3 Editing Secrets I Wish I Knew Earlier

For that, yeah, thank you.
For me, Logan Paul wasn't just my boss. He was my collaborator. But do you notice that past tense? Was.
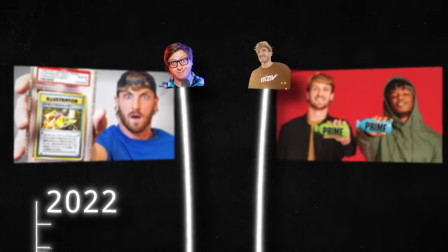508s
The natural time came where both me and Logan were heading into different life paths.
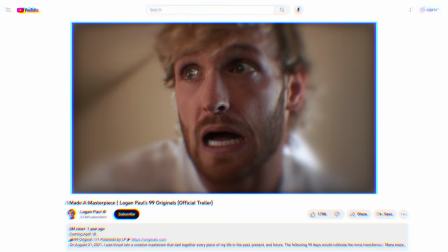514s
And we chose to acknowledge that. And we started a Project 99 Originals as one last hurrah.
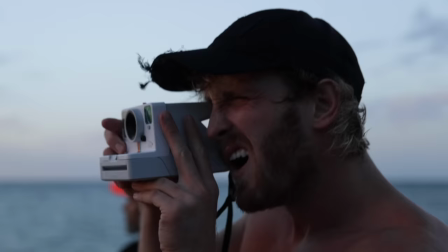520s I need to take the craziest, coolest photo I can every single day for the next 99 days.
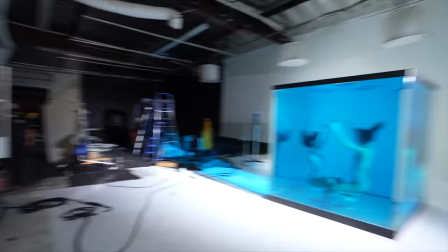530s
I can't really explain why I cut it this way or what formula I used. All I knew is that I wanted to say goodbye to Logan through editing.
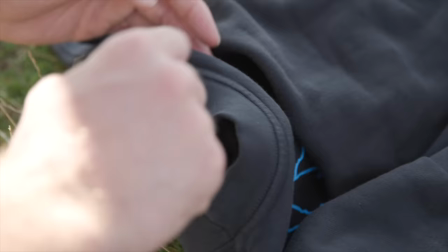541s
I started editing with my heart.
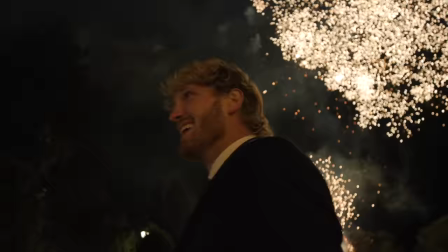And all of those editing formulas that I know, well, they still came into play, but they were in my subconscious.
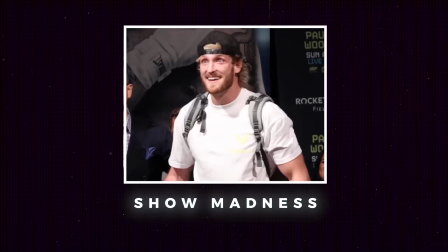555s
I already learned the free act structure, microbeats, and punchline editing. I did the roller 3 there. I did a callback there. I used some bookend storytelling there. Everything that I was doing was in my subconscious. I didn't have to think about it. I used storytelling formulas and techniques the same way that you would do walking. you just do it. And because it was already in my subconscious, I was able to put all of my creative energy into editing with my heart. And that's what I want to teach you in this course. How to learn with your brain so you can think with your heart.
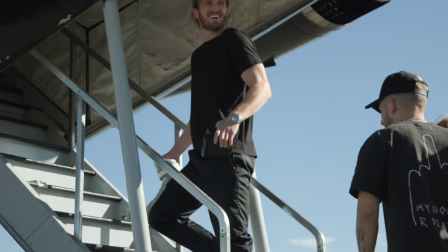590s
That's so cheesy, but all right, let me give you a specific example.
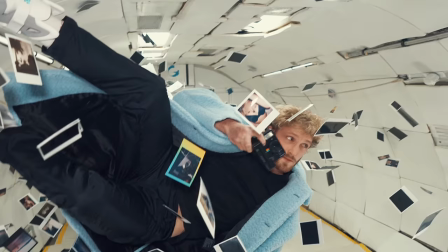594s
In the last video I ever edited for Logan, Logan is in a zero-gravity plane surrounded by his Polaroids. And to me, those Polaroids looked like timelines.
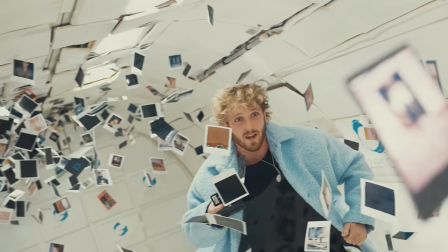608s
And as Logan floated, I imagined myself floating through all of the timelines that me and Logan made together.
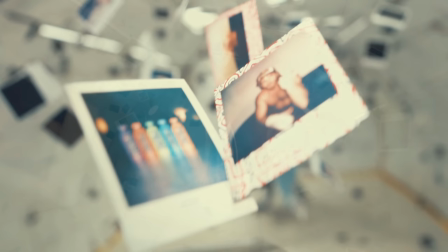615s
And what that would feel like. This odd sense of nostalgia and reverence of looking at your past work.
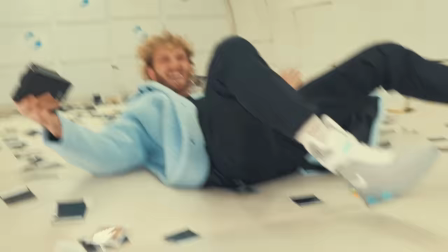627s
And finally, when the gravity kicks in, the Polaroids and Logan come down.
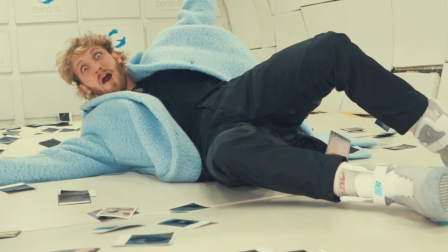634s
And it feels that I too am putting down my time with Logan. I have been trying for ages to express how this feels with words, but there are no words. There's no way to express this in the English language. and I can express it through editing. And that's what I want to teach you, how you can express yourself through editing and edit like an artist. The link to my course is in the description. I hope to see you in there.